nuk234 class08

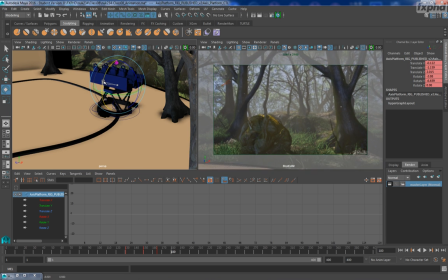(8:18)
And then we're going to rotate and lean down and investigate. We're going to kind of see, oh yeah, well, we've got this little troll guy here,
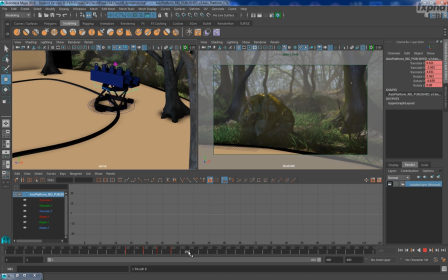(8:32)
and we're going to just kind of see what he's doing. And right now, we're not sure what he's up to, so we're just kind of following along,
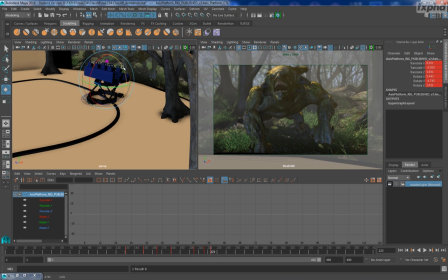(8:49)
rocking back and forth, and then he suddenly gets up. So it's like, oh crap. So right about here, I want to set a key. He jumps up, and thus we're going to explode
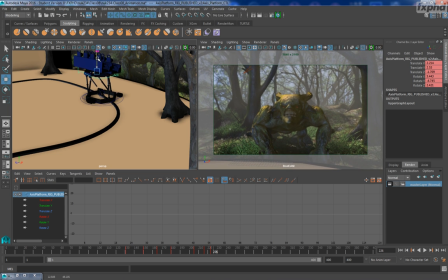(9:08)
upward and move backward and rotate a little bit. So it really kind of has a reaction to that, like, whoa.
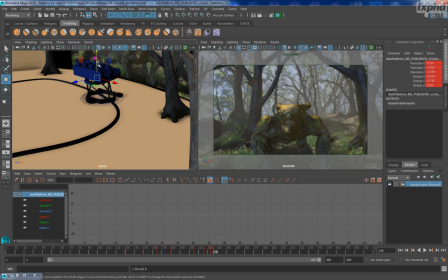(9:23)
All right. Let's a little bit further up. Set key.
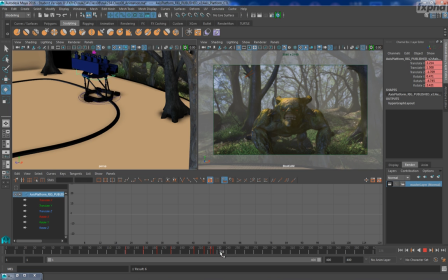(9:37)
So that way it springs up and reacts.
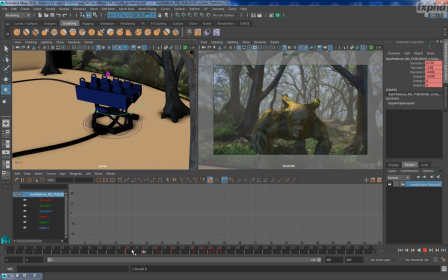(9:46)
So we can go through here and do a lot of fancy little movements and gyrations and stuff like that just by keyframing this main controller right here.
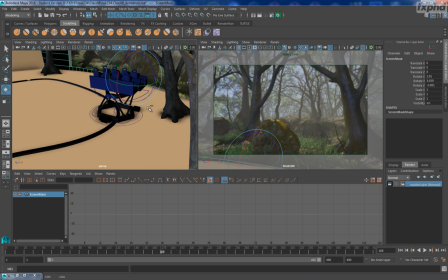(9:58)
Oh, undo. All right. And there's another control down at the bottom, which this is for the base. Now, most of the time you do not want to keyframe that
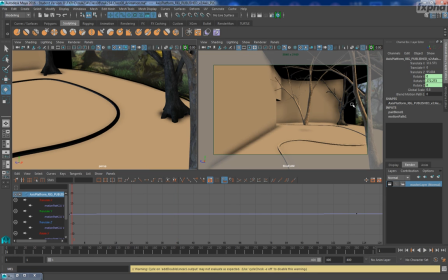(10:12)
because it is keyed to see the main picture here.
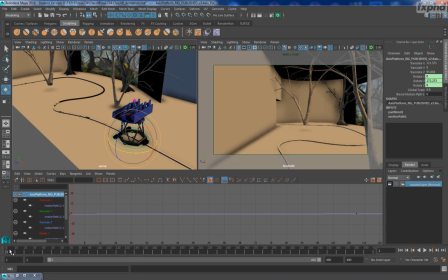(10:19)
But at the very front, I want to keyframe it away and at the back.
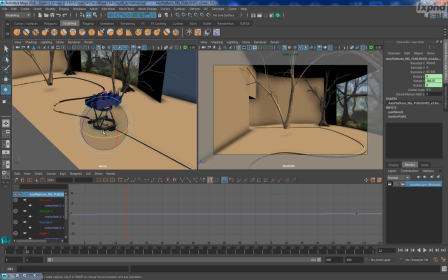(10:25)
So I'm going to probably move right about here. I'm going to set a key
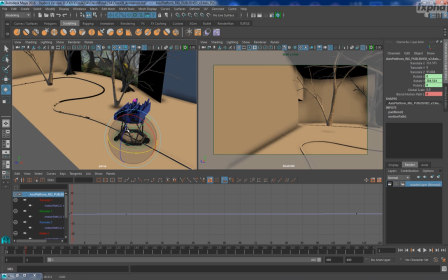(10:33)
and go back, and we're just going to turn it just slightly, just so at the beginning of our little move, let's get that other control. There we go.
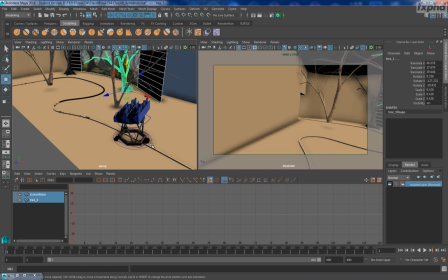(10:50)
So at the beginning of our move, that way we don't quite see the screen. I don't want to see that screen. And then at the very end here,
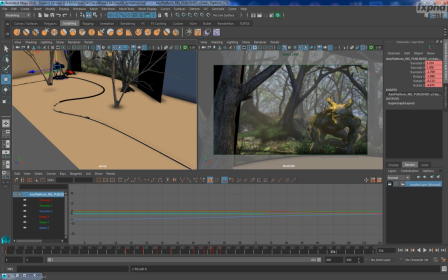(11:05)
as we are moving away from the monster, trying to get away, right about here,
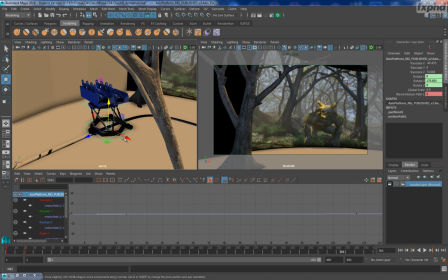(11:14)
I want to start spinning the opposite direction so we can see the tunnel and we can move on with our ride.
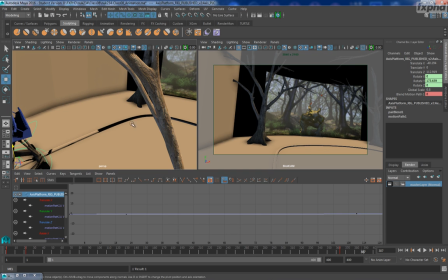(11:22)
So I'm going to set a key there. And right about here, we're going to do a 360 and rotate.
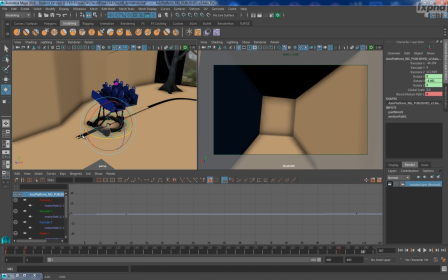(11:29)
We're going to do about a 360 here to face the tunnel and set a key there. And there we go. And you see that nice little spin into the tunnel.
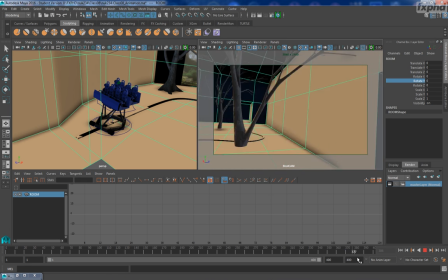(11:44)
And it looks something like this. So it's like, whoa, and we're into the tunnel.
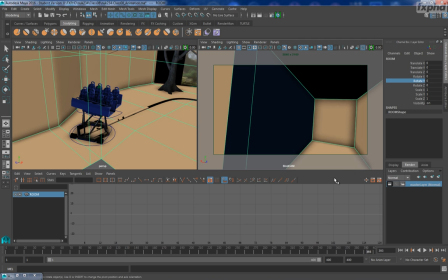(11:50)
All right, so I'm going to load up the final animation and we're going to check it out.
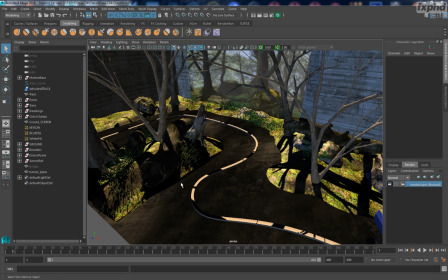(11:57)
All right, so here is the final animation file that I included with today's downloads,
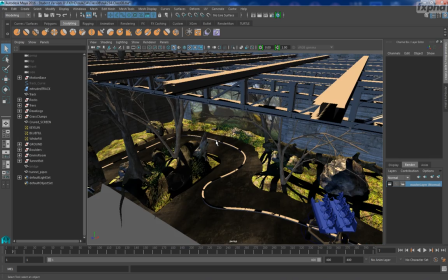(12:03)
and this also has the entire set all dressed up.
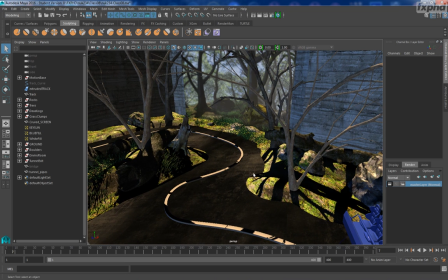(12:08)
So I just wanted to, I'll give you a little tour in a second, but here is the,
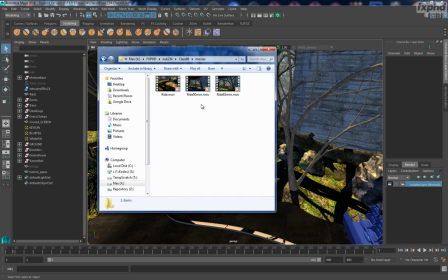(12:15)
if you go into the downloads and check in the movies folder, I made 3 play blasts of this.